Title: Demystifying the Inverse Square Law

So this is something we get asked about all the time. The subject we're going to be covering in today's quick tip is the inverse square law. There are many overly complicated explanations of this mathematical principle online but not many of them are terribly helpful to a cinematographer so I'm going to try and demystify the inverse square law and boil it down to a very simple tip that can help you when you're lighting your scenes. The easiest way to use the inverse square law in your lighting is this. If you want to increase the contrast between two objects in your scene you can use the inverse square law just by bringing your light closer to one of them. Sounds very simple doesn't it? Well it is and you really don't need to know the maths behind it unless of course you're going to start engineering your own kit. How about a really simple example.
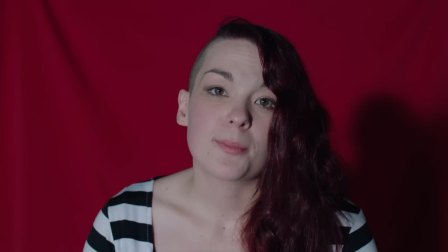[0:54]
Here you can see I'm sat in front of a plain backdrop but I'm not at all happy with the contrast.
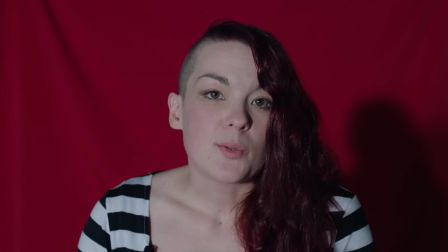[1:00]
There just isn't enough separation between the foreground and the background.
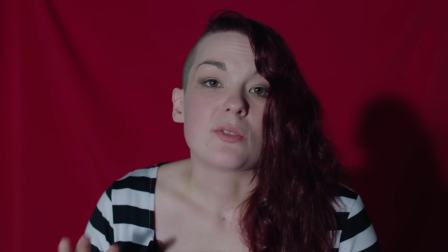[1:04]
Frequently when I'm on set I'm not in a position to start moving the actors or the sets around so I'm going to have to do something with the lighting.
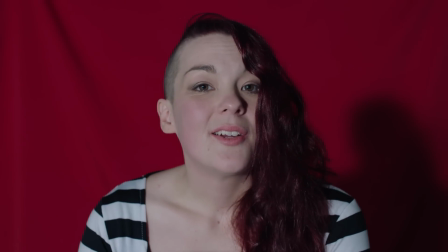[1:12]
So watch this.
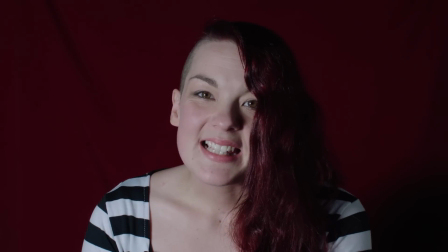[1:18]
Just like magic. This is much more like the image I want.
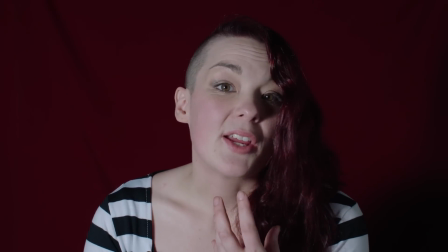[1:22]
It seems like we've dimmed the light on the background and increased the light on our subject but it's not that complicated.
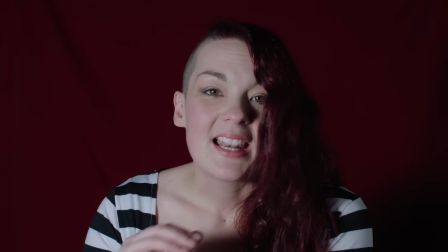[1:29]
We're only using one very simple light and it's not dimmable. So how do we do it?
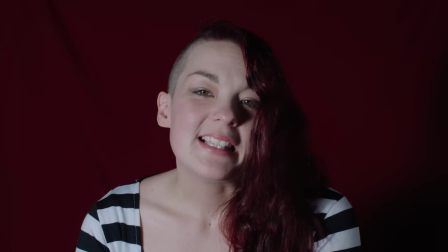[1:34]
If you take a look at our behind the scenes you can see what we're up to.
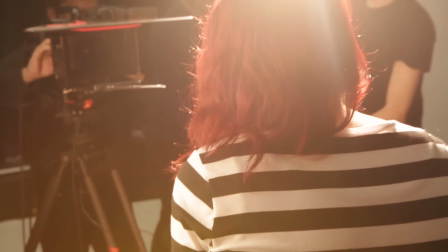[1:39]
As our single light source moves closer to me we adjust the exposure on the camera to make sure I stay correctly exposed.
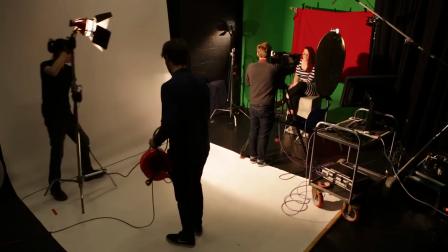[1:47]
Because of the inverse square law as the light moves closer to me, I get brighter much faster than the background does.
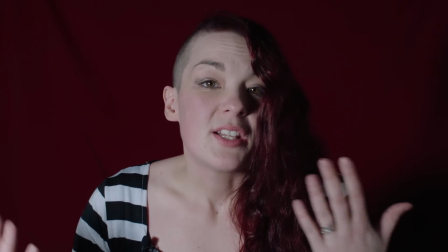[1:54]
This increases the contrast between the foreground and the background. So as we keep the exposure on my face the same, the background appears to get darker.
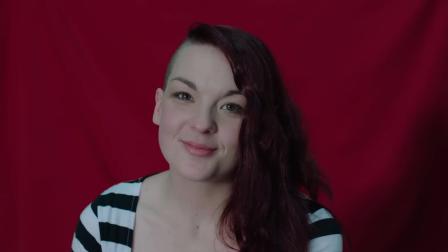[2:03]
Super simple, nice and easy. Once again, this is before and after. You can use this principle to control the contrast between any elements in your scene. it doesn't have to be foreground and background. It could just as easily be two actors stood side by side, move the light closer to one and increase the contrast between them. So really, when I'm on the set, the mass doesn't really come into it. Once you've grasped this understanding of how light, distance and contrast are interrelated, you can quickly solve problems like this very easily. So there it is, the inverse square law demystified. For more in-depth tutorials check out our full hour-long masterclass
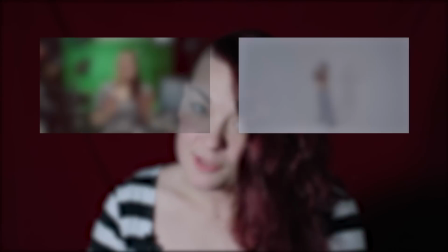[2:46]
and don't forget to watch our other free tutorials on our YouTube and Vimeo channels.